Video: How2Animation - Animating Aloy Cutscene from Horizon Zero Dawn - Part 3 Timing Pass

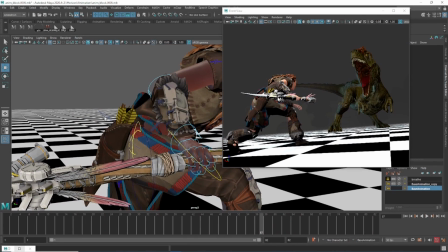1989s
You know, if you've got the core motion kind of driving the action, whether it's sort of up and down, you know, left, right, wherever way it's going, you can either drag or you can kind of lead,
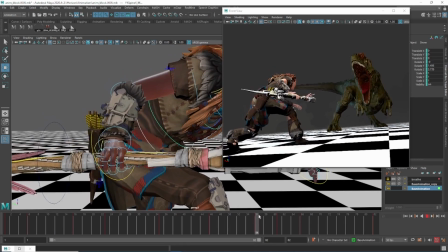2000s
and you'll get two different effects. Like if you start rotating first and then you pull the core up, you'll get a slightly different kind of feel to the animation.
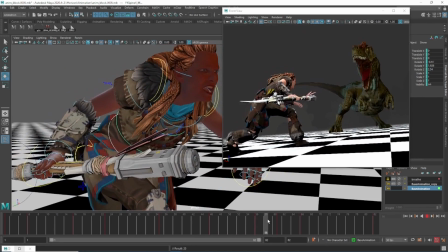2010s
So it's always worth playing when you're starting to break things down and, you know, add overlaps and stuff.
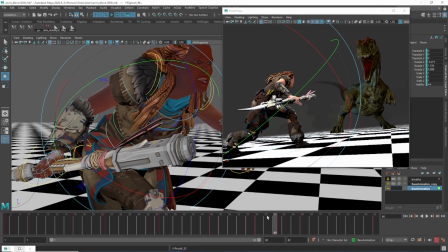2016s
Try doing it the other way around. Sometimes it kind of works.
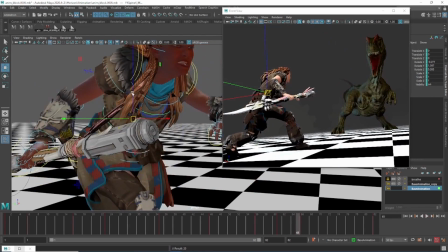2022s
It's hard to explain, but the more you do it, the more you kind of understand it.
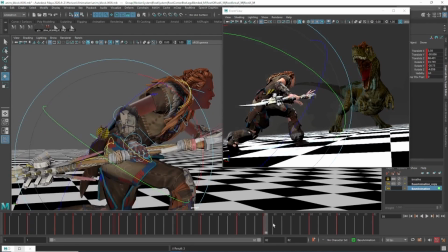2028s
So from here, just sort of rotating first and then translating afterwards is the basic idea.
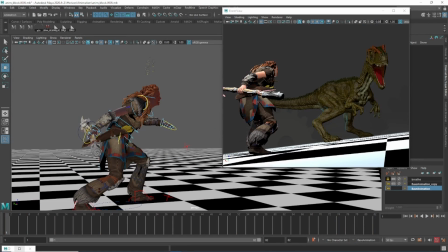2036s
Cool. Alright, so I'm kind of happy with her as a first pass.
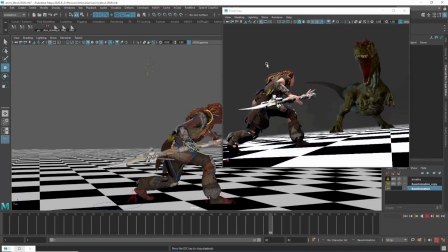2042s
I'm not trying to do final animation at this point. I will do the final pass on it. I just want to get it to a point where it's kind of functional.
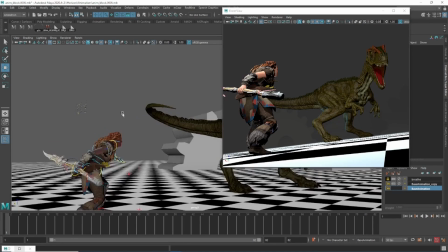2051s
Cool, so I'm quite happy with her. So let's do the dinosaur now. So let's take a look at what's going on with him.
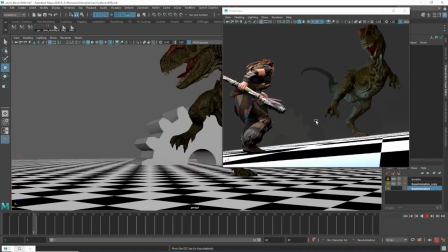2059s
So Stomp itself is feeling quite nice timing wise, but obviously it's missing a lot of overlapping action.
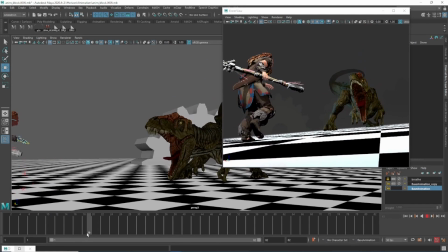2070s
This actual stomp is a little bit soft. You see from here to here the way he eases, especially that foot coming down, it eases into it. I don't want that. I want it to come down linear and hit really hard. But overall it's a good starting point.
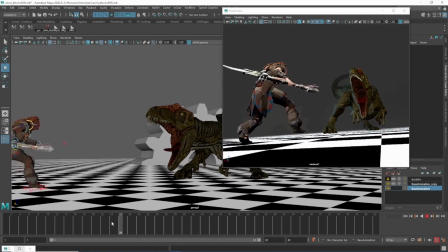2083s
Okay, so let's
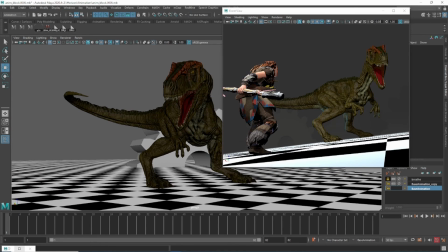2088s
Let's start working into him. For this dinosaur stomp,
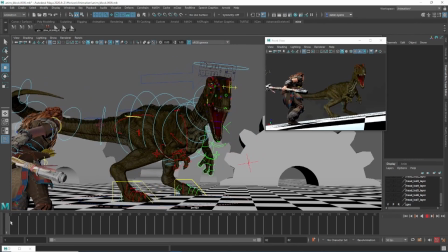2093s
I basically need to break it down a little bit more. We've got this kind of weird pose to pose thing happening here.
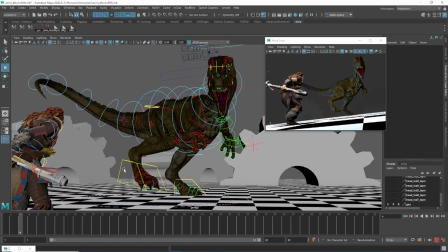2100s
Is in this pose, is in this pose. It's all feeling very robotic, so we get around that by kind of further breaking it down.
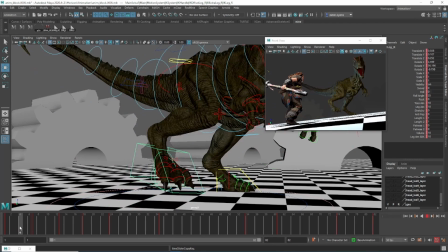2108s
So I want to keep this foot on the floor a little bit longer.
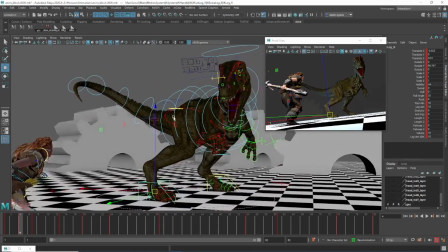2112s
So similar way to that we did her step, his hips need to basically come over to the right to allow this foot to lift off.
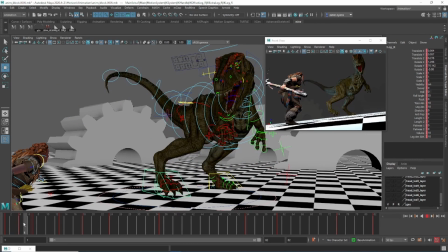2120s
So it's going to stick for longer, like so. And I can probably offset this stuff here by a frame so it doesn't come up so quick.
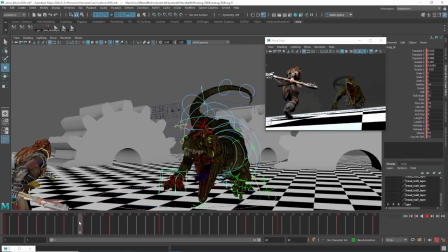2134s
Okay, it's going to sort of hover there for a second, and as it comes down it's going to come down on linear. So if we do that, see, it feels a little bit better, but I can actually push that by another frame so the foot hits first and then his body comes down afterwards.
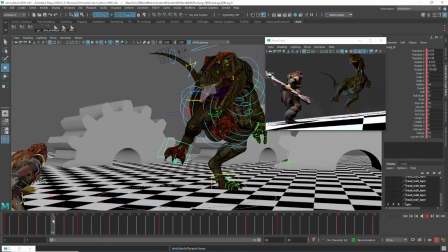2155s
Okay, so that instantly kind of looks better.
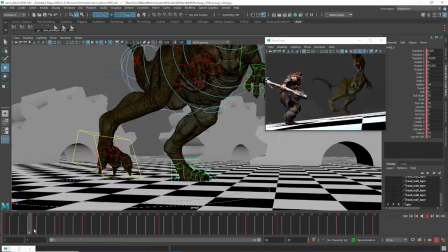2158s
I need to figure out what to do with this back foot here, because at the moment it's just kind of sliding across.
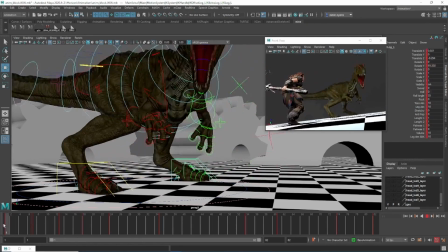2168s
So there's two things I could do.
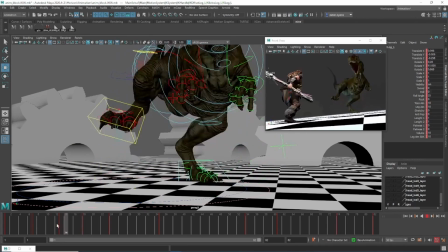2171s
I could either, actually there's only really one thing I can do, and that's kind of like a little hop. But I don't know about a dinosaur hopping, to be honest, if that's going to look weird.
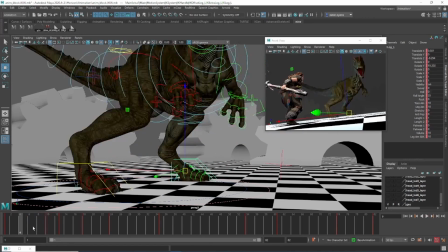2187s
So I guess I can give it a go. So what I'm going to do is just kind of move this over here.
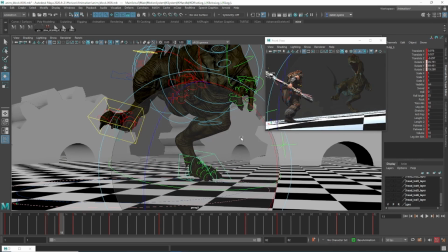2195s
I'm going to make this a quick breakdown that's up a little bit, so it's not kind of sliding. Actually, it doesn't look too bad. So the tricky thing is know where to put this hop.
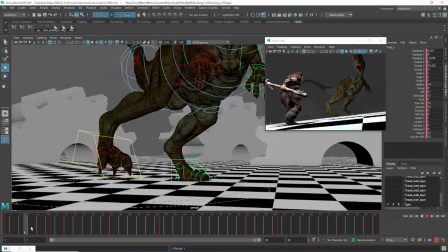2208s
So it's going to have to be around about here when his weight is still up and his hips are still kind of travelling upwards.
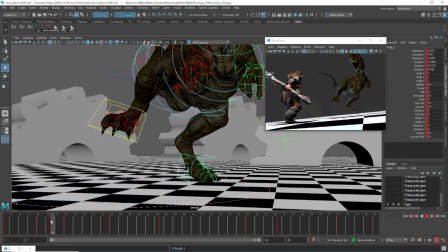2218s
That's the only way he could actually be weightless enough to actually move that foot.
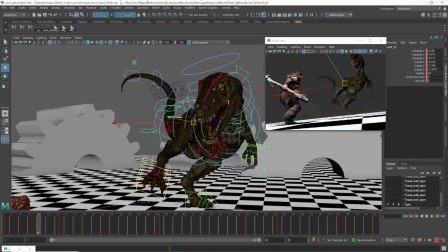2226s
So what I need to do as well is just check the curve on
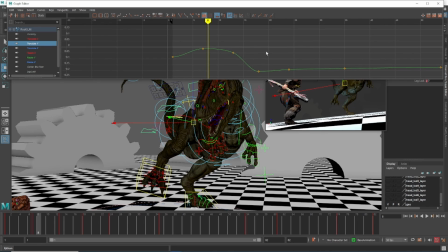2232s
his translate Y on his cog, make sure that this is in a really nice shape.